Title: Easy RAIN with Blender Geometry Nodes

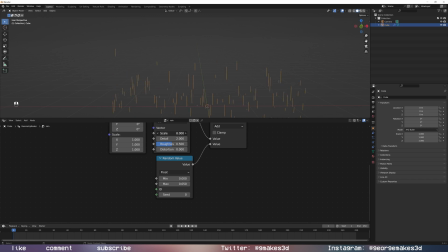There we go, so we get a little bit of that rain, and then you can also mess with the scale of your rain. And again, you can add more vertices, you can add less. And there we go, we got a kind of the base idea of our rain.
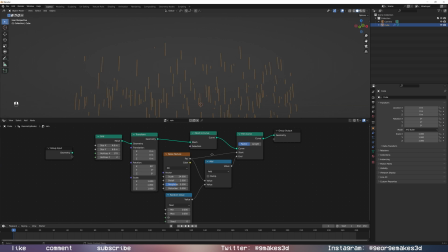But it's not raining right now, it's just kind of streaks, just some droplets with fake motion blur. So, first things first, to make this animated, we are going to go to 40, and also if you just want to change the look of it.
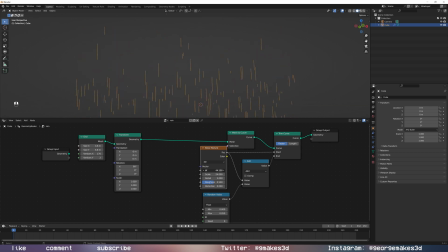So now we can control that. And look, it already looks like it's raining. But to control that even more, we're going to grab a scene time frame into that W, so that when we hit play, I'm going to hit my space bar, it plays and it looks like rain.
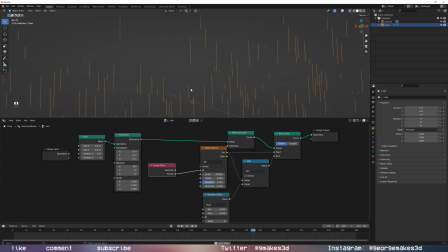I like that. I think it's pretty darn sweet. It really tricks the eye. Again, no real motion blur in that because you just changed the seed value. So it's a great memory saver for your computer because you're not computing anything. You don't got to cache a system.
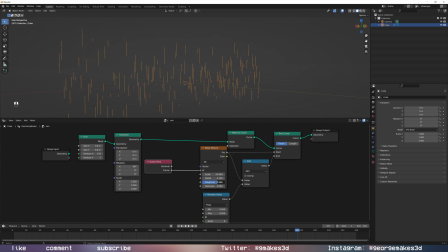Again, you can change the detail. You can change the roughness. You can even add a little distortion in there if you want. But let's say I like it one frame changing, but let's say I thought it was a little fast. I can take another math node, change that to divide, and then just go ahead and mess with that. And you can get some real slower.
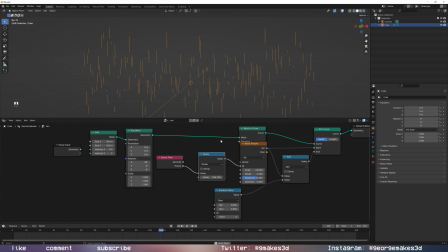You can get some real, now it's looking a little bouncy because it's not quite as fast. But I don't need that right now. I just like the one frame. So instead, I'm going to turn this now back into a mesh so we can get the actual droplets that we want for the rain.
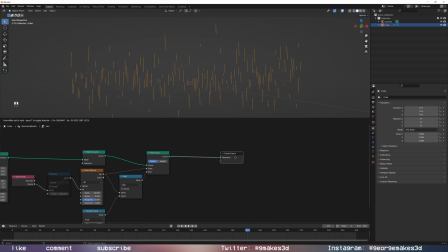So we have this trim curve here, and then I'm going to take it as a curve to mesh now. So the inverse of what we did before to mesh, curve to mesh. We're going to add the profile curve of a curve circle, and we're going to fill those caps.
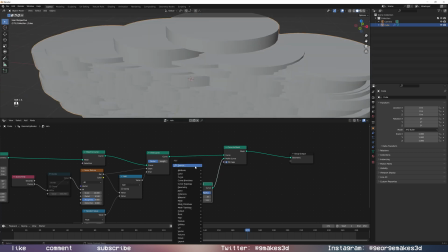But this is wacky and wild. It's much too large. So I'm going to add a set curve radius.
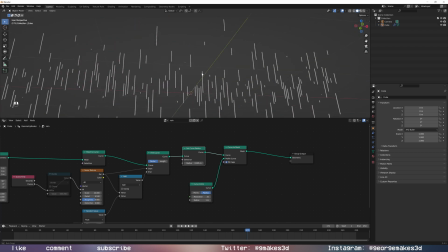And then also, because I want some even more variation, more randomness, I'm going to grab another random value node,
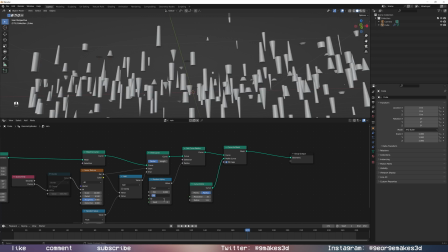plug that in, and make this something like 0.003.
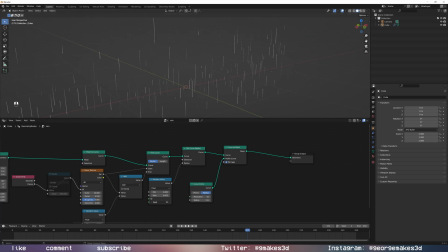I'm going to keep the minimum at 0. And again, you can change the seed value. You could also animate this, I suppose, but I think that adds a little too much flickeriness to it. But, you know, it's procedural. Do what you want. Mess with it. There's a lot of seed values here. But there we go.
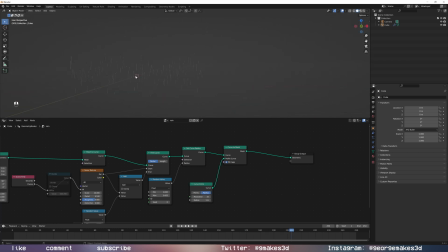So that's rain. That adds a little more variation in the drop width, a little more randomness, so it looks not 100% like it's a computer thing. Adds a little more naturalism to it. And that's rain. And let me actually make this a little bit taller
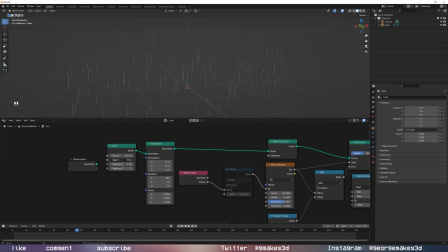on the Y. So there we go. So we got some rain. Woo! We love rain. But what if I was like, okay, but I want more rain?
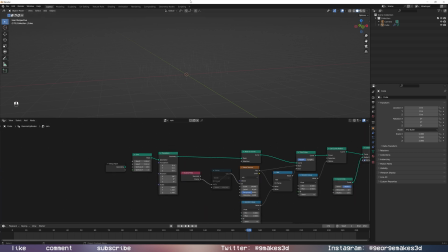Well, what we're going to do, so you can duplicate this. I mean, you could shift D the actual like mesh itself and do it, but I like having it all. It's very clean to have it all in one geo node setup. So I'm just going to select everything up to our curve to mesh.
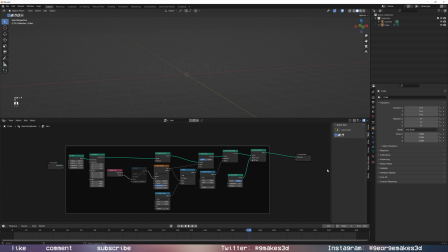I'm going to go shift P to put a frame around it. I'm also going to just rename that quickly to rain. And now I can just select everything in this frame. Get out of here, group input. Everything in this frame.
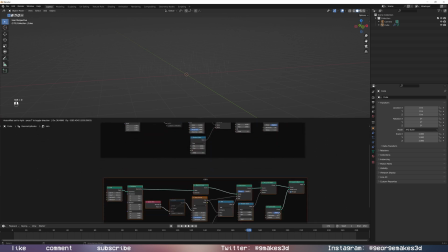Shift D, and now I got another rain setup. And then I can even take a join geometry and plug that in and plug that in.
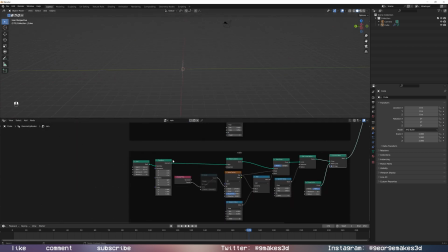So now I got two rain setups, but they're on top of each other. So on this transform node again, or you could add another one, I'm just going to go along the Y axis, and then maybe I'll even scale it up a tiny bit, add a couple more vertices.
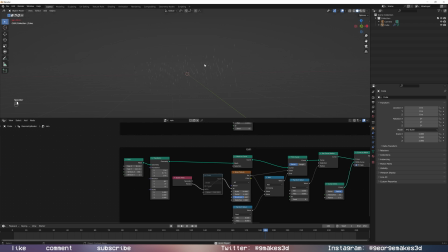And then maybe I also want to change a seed value essentially, because now these they're the same, so they're kind of stacked on top of each other. So you can mess things like with the on your actual noise texture, the scale, the detail. You can mess with the value, the random values, or you can also add a divide and maybe change this to like 1.